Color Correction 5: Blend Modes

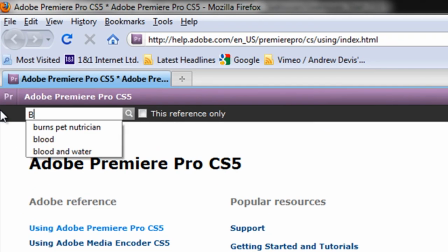And just choose Blend Modes.
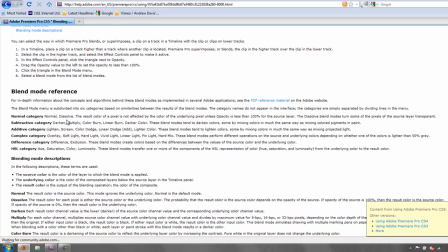And then you've got Premiere Pro Blending Modes. And it explains all the different types of categories that there are and how they work with each other.
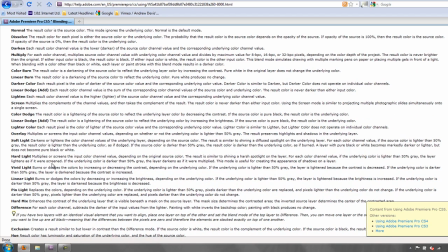Okay, I'm not going to go over all of these. You soon get to know the ones that you like and which ones you're going to use.
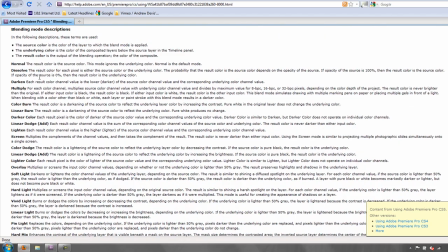You'll see that there's a few that I quite like but this explains all the different blend modes how they
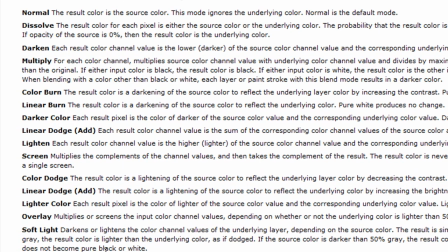work with each other and what's the end result so do look that up in the help it's very useful information
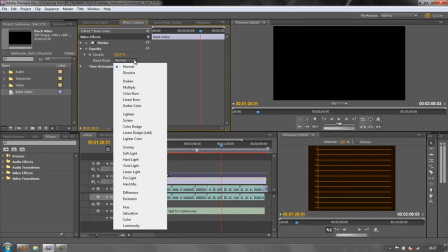right going back to my clip I have these blend modes and now I want to blend the pixels of my black layer into the pixels
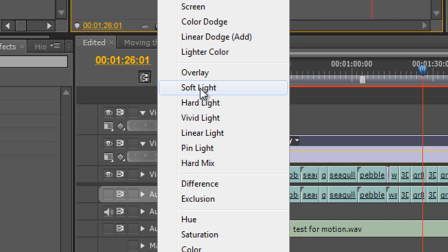of the layer below and to do that I'm going to choose either overlay or soft light I often find soft light is one of my favorites for darkening
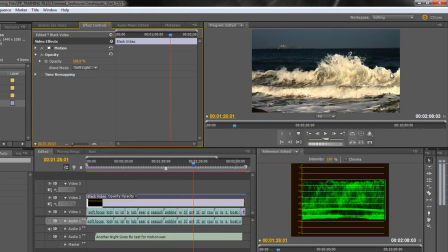stuff up so I'm going to choose soft light and look at this result i've got this much darker look unfortunately c looks almost muddy it's that dark it hasn't really done what you think you want it to do but this is where you then need to go to this magic hot text for
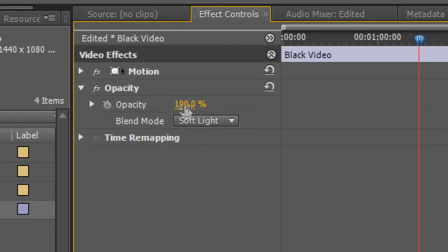opacity and then you start to pull down the opacity
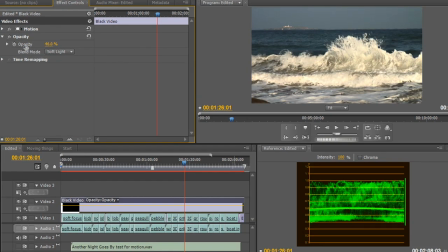of the black layer and then you're having an effect as you can see from the yc waveform of how the actual shot looks so that's how the shot
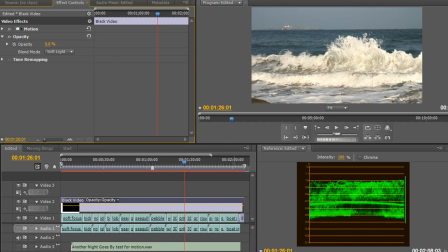was originally without any effect and now we're just beginning to darken it up to make it a little bit more moody a little bit more effective you can see the difference taking place both on the screen and in the reference monitor
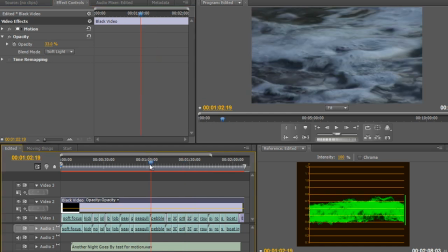so that's at 33 now let's just go through other parts of my shots might feel that's a bit dark for that particular sequence might be a bit
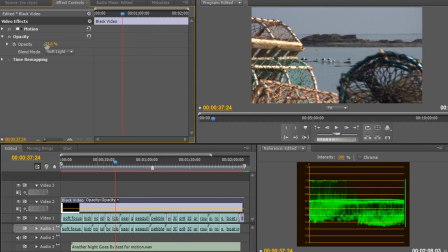dark for that one okay so maybe 33 is a little bit too much take it down say let's try 20 it's usually a good figure now
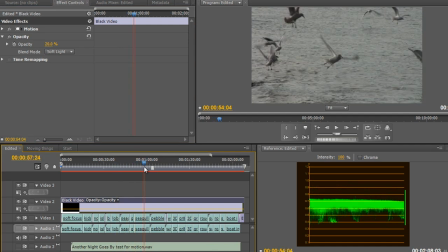I've just got enough lightness in there to be quite interesting of course I can see where all my bits and pieces are we're actually going to pull
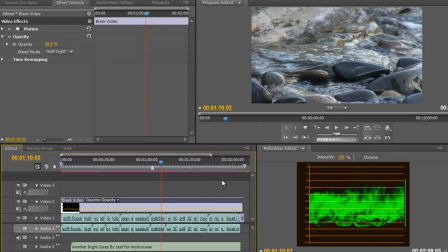these highlights out so that's a dip to black there we're actually going to pull some of these highlights out a bit later on with another blend mode so
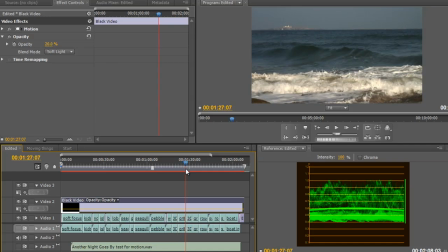what we've done is we've created something that's just that little bit more moody almost like moving the gamma slider in the fast color corrector when
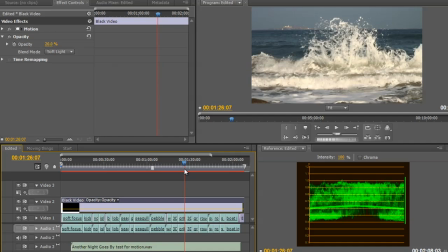we're using levels there okay so we're beginning to affect the shot in an interesting way we can still see everything and the beauty of
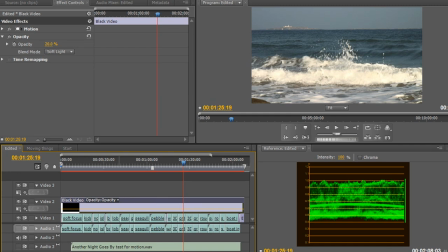this is if we only want to affect a small area we can pull it in but also i haven't had to go into individual clips to change each one of them i've just laid something over the top now this isn't very blue and say i wanted the image to look a lot bluer i
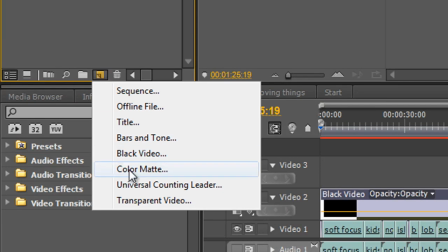can actually go to new item color matte and create the color matte as the same size of my sequence,
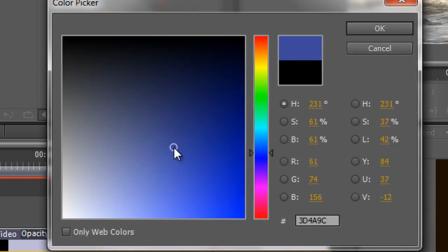OK, and then I can actually choose colors and I can choose a deep dark blue if I want something that might just, might make a big difference to the way the sky looks. Let's choose something like that.
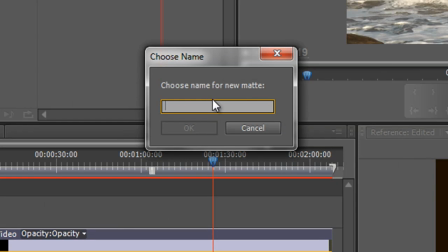See how that looks. Click OK. Call this blue matte. Click OK.
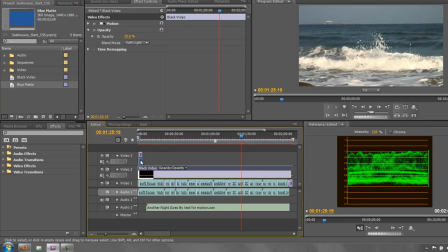And I'm going to take the blue matte, drop it on top of the black layer and pull it out all the way across.
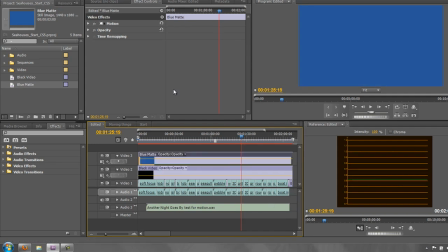And you know what I'm going to do now.
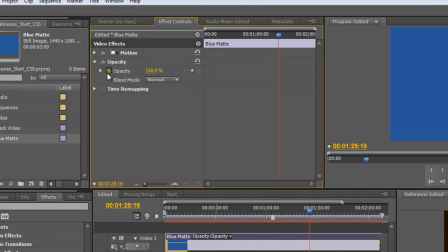I'm going to select the layer going to go to opacity turn off the stopwatch because I want it the same all the way through for this particular example but of course you do have the option to keyframe it all the way through and then go down I'm going to try soft light again
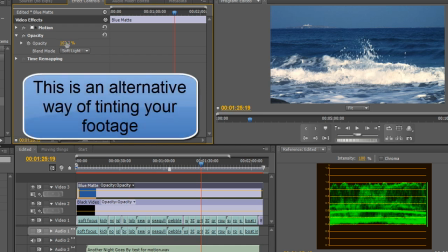that's really made the shot look completely blue but if I start to pull it down say so let's go to 20 again just for example
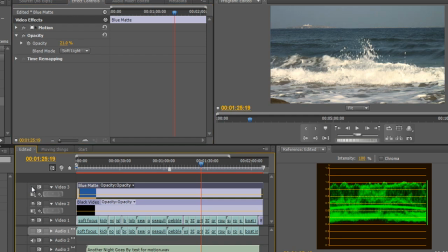2021 okay let's just turn it on and off so that's before after before after and again if we turn off the black layer that's before with just the blue and that's without the blue so you can suddenly see the original shot looked quite flat but we've brought in a blue that's applied and made the whole thing
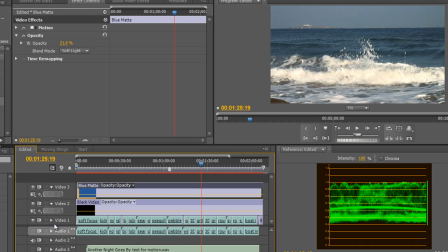look a lot more rich and we've actually darkened the shot up and actually given depth to the shot by adding this black layer over the top so that's how we've changed it and you can see the changes if I just turn them both off so black off you can see that this has brought up
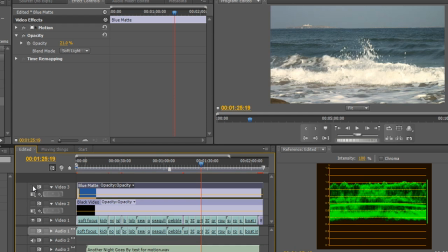the bottom the blacks of our YC waveform and turn off the blue you can see that it had biased it and so we've added bits and pieces in and made quite a difference okay I'm just going to
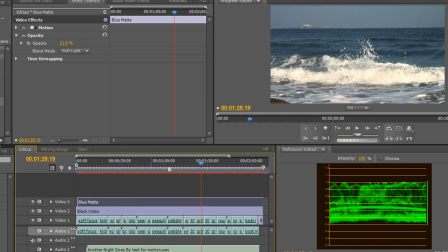collapse these layers because I want to bring in one more layer and I'm going to open up the new items
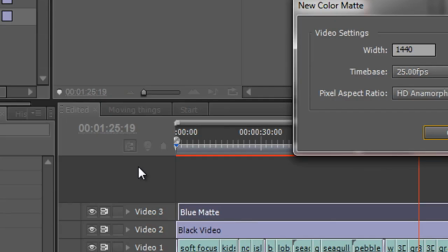icon and I'm going to go to color matte same size again and this time I'm going to
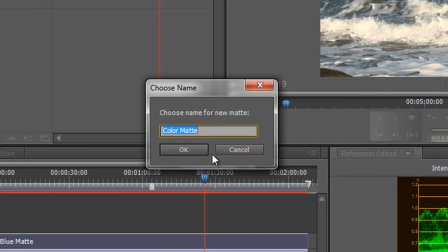choose a white layer click ok I'm going to call this white matte click
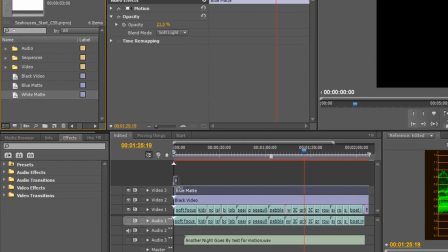ok and then pull the white matte on top now if you drop it into the gray area as you know it
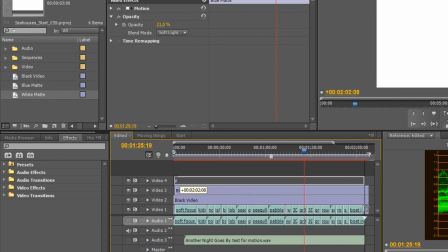creates a new channel for you and pull the white matte all the way through and again I'm going
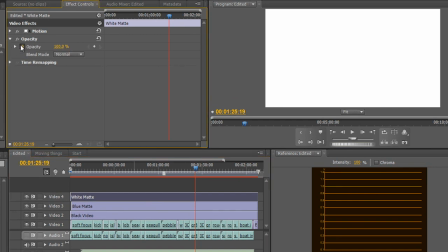to select the white matte I'm going to go up to my opacity I turn off the stopwatch because I'm not going to animate it although you can of course
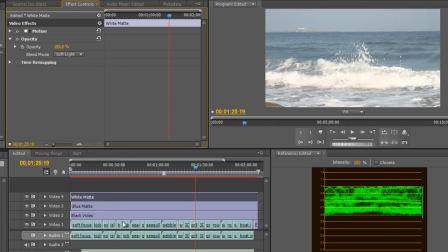and I'm going to choose soft light again now you can choose other blend modes you don't have to use soft light all the way through there are plenty of other blend modes you could choose if you want but soft light again will do what I want it to do and then I start dialing down the opacity
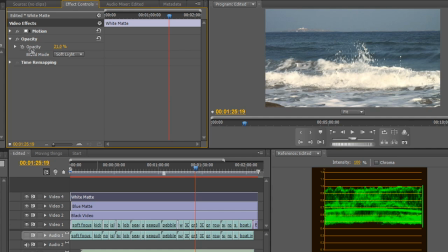until i start to get an interesting look so again at about 20 13 say 15 so if i turn that off and on look at the yfc waveform as well turn it off on off on it's just bringing
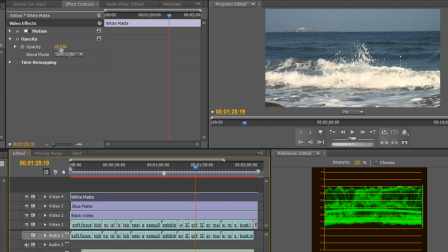the whole image up that little bit maybe you want to take it down even more i think i probably would in this figure instance just to bring that little bit of interest in just to lighten the shot a tad if i turn those all off that's the original shot
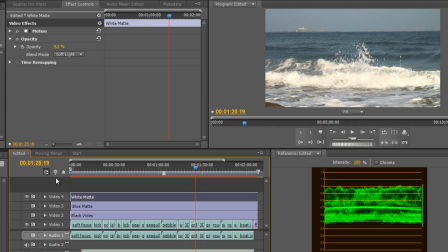turn the whites back on just lightened it a little bit made it a little bit more glowy even in these white highlights black ends making it richer blues making a richer color a deeper color and it's all done and i can still see everything and if i want to i can just play around with these however i like
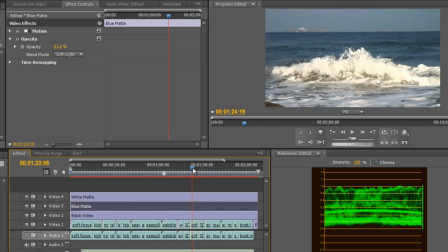i can actually trim them so they're only affecting certain parts of my project i can have a look through and see how it looks for all the other
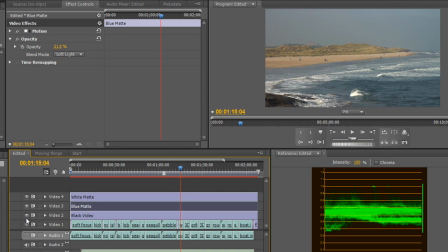bits and pieces so there's a beach with a castle in the background let's just start to turn these off until it looks like so that's the original image we add our highlights in just boosting it that little bit we can add the richness of the blacks back in giving us the contrast and
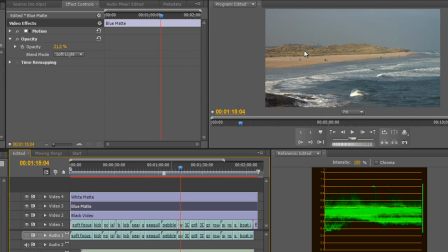the blues is giving us a nice blue sky now you might not find that this works for you but it's an option you can actually use black video and you can use color mats and you can blend them with all kinds of different blend modes do play around with the blend modes you might find a different blend modes has a completely different effect and might look that little bit better for what you're trying to do.
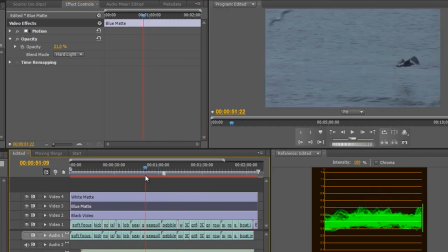So these are the options you have for blend modes, but there is one other thing that I want to show you,
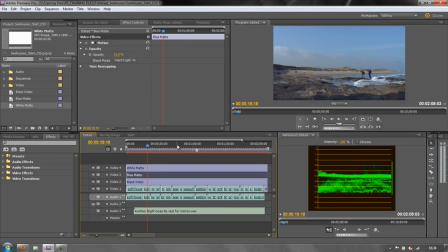which is called the filmic blend technique, and I'll show you that in the next tutorial.
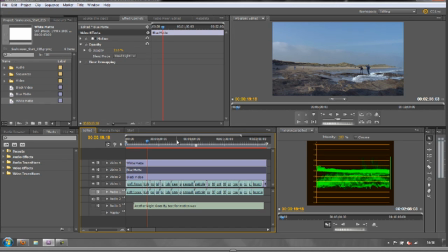Well, I hope you found this first tutorial useful, that you'll be able to apply these techniques and muck around with them. As I say, this is just an alternative. You might think that the other approaches are far better. The point is, you have a choice. My name is Andrew Davis and thank you for watching.